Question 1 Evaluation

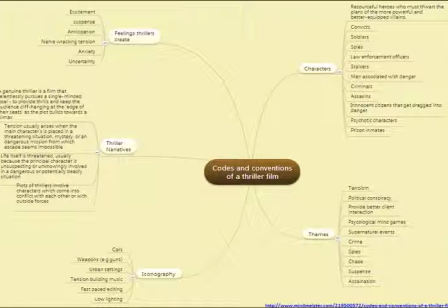(0:01)
Thriller films have many common conventions that we've used within our film. These include characters.
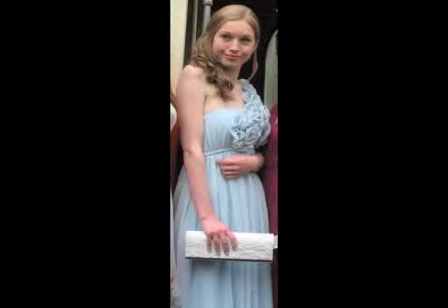(0:06)
A strong superior male is normally the main character. A femme fatale is the cause of the trouble that occurs in the film. She is normally mysterious. An innocent victim, normally a young girl, is very sweet and vulnerable. In our film we've used what appears to the audience as a strong superior male character who you think is dangerous and going to be an attacker. And we've also used an innocent sweet girl who you think is the complete victim. Therefore, we have taken ideas from the common character conventions in thriller films, however, we've put a twist on them and developed the ideas and somewhat reversed the roles around, but still tried to keep their common identity that the audience normally expects from a thriller film. We decided to challenge the conventions of a regular thriller film to show originality, but kept most conventions the same so the audience will recognise it as a thriller film and enjoy it because of this.
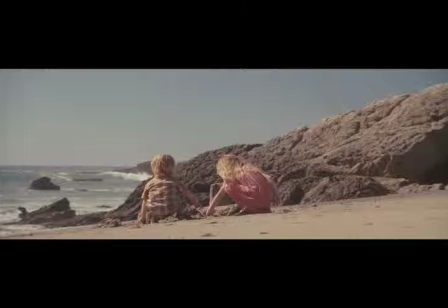(0:55)
Thriller films usually feature a contrast between bright lighting and dark lighting.
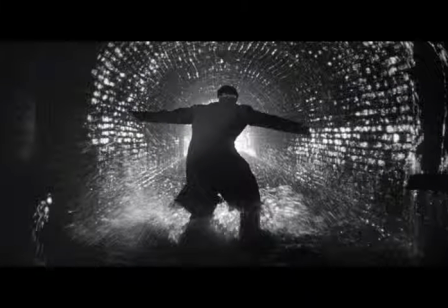(1:00)
Chiaroscuro, low lighting, is also used to create a sense of mystery and ambience for the audience. It keeps them wondering what is lurking around in the dark lighting. It creates a sense of unknown and sometimes confusion for the audience.
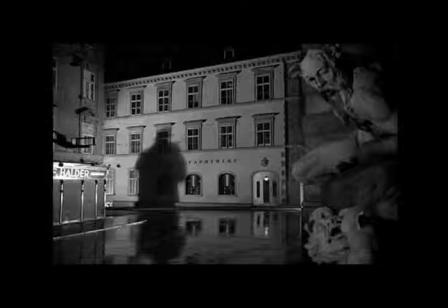(1:12)
The use of shadows is also a common convention because it adds an idea of mystery and a build-up of tension for the audience. It creates almost the same sense as what the low-key lighting does. We also use bright lighting in our flashback scene to show a dream sequence, how it is not in real time or real life.
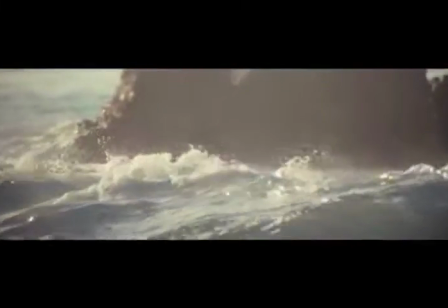(1:29)
It's a fragment of her memories. We took this idea from the film Inception, where Leonardo DiCaprio is laying on the beach and the lighting is really bright from his point of view.
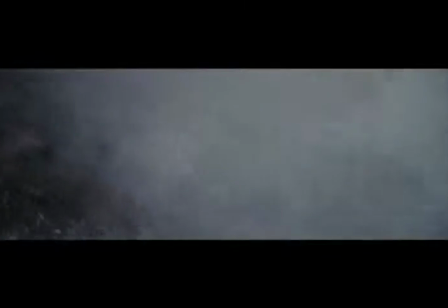(1:38)
It seems dreamy and not real life. It creates the idea to the audience that this is not in present time.
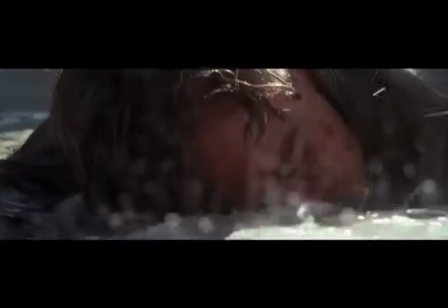(1:43)
We really like this idea, so we decided to incorporate it into our own flashback sequence.
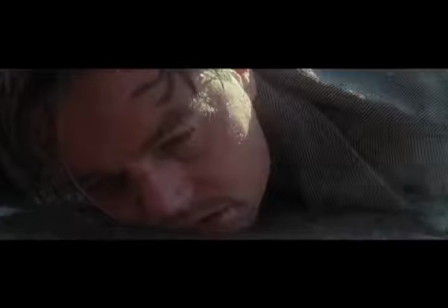(1:48)
We wanted the same sort of theme as the Inception opening, so the bright lighting helped us create the same sort of illusion.
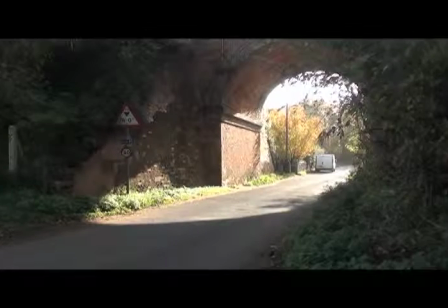(1:55)
Setting, location. The setting in thriller films are usually isolated and in an obscure location, creating a sense of insecurity and isolation. It is common for the setting to be in a derelict location. We have used a desolate, quiet location, which again follows the common idea that they are alone and there is hardly anyone next to, no one to call for help.
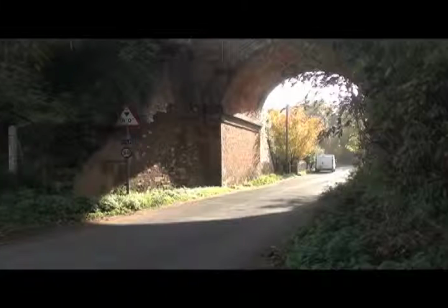(2:15)
It shows the audience how isolated and alone they are. It makes the characters look extremely vulnerable.
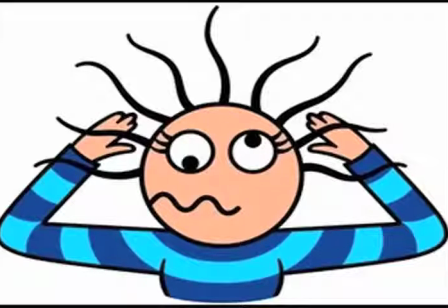(2:20)
Themes. The main theme that we used was complete confusion, as it is commonly used in thriller films.
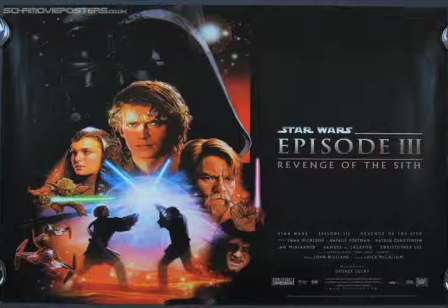(2:25)
Our second main theme is revenge, as it creates a complex, confusing narrative. We tried to create this complex narrative in our film, as you have that idea is crime,
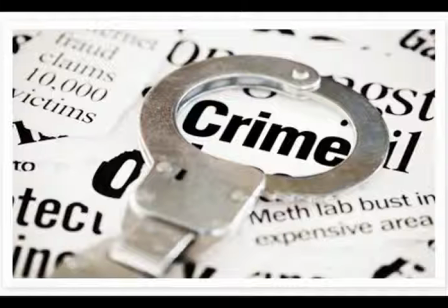(2:34)
but then you quickly find out that it was not just cold-hearted crime from the attacker, it was actually revenge of the victim. Therefore, we used these films in our film to help create a confusing, complex narrative. This is an important convention. Editing. Thriller films commonly edit their films with many special effects. These include slow motion, overcranking, changing contrast of the clip, etc. We have used slow motion overcranking in our thriller film to create a sense that is not real life. This is a common convention in thriller films. We have also sped up and undercranked the pace and rerammed certain frames. By undercranking and overcranking, our clips of our film have created different levels of pace and action through the slow motion and undercranking and overcranking. By slow motion, it helps draw the audience attention to a certain shot that is of importance within the narrative.
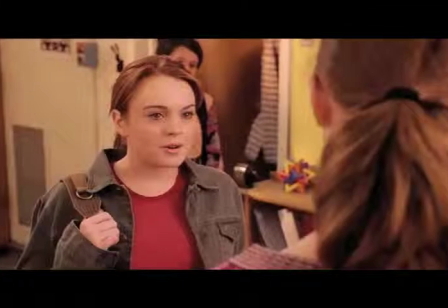(3:27)
Camera work. High-angle shots, low-angle shots, over-the-shoulder shots and establishing shots are common shots used in thriller films. The close-ups draw attention, over-shoulder shots give the audience a character viewpoint, and establishing shots set the scene to the audience. Examples of shots that we have taken to help mimic the thriller film are low-angle shots on the supposed male attacker to make him look strong and superior, which links back to the character conventions, and high-angle shots on the victim, which makes her look weak and less superior.
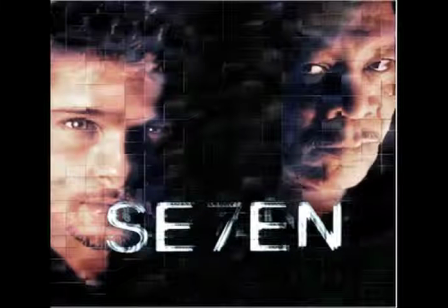(3:55)
We took inspiration from the film Seven, where they use many different shots and angles to show who beholds the most power within the film. These camera angles subconsciously show the audience who has power over who, as people with more power are filmed with high-angle shots, and people with less power are filmed with low-angle shots.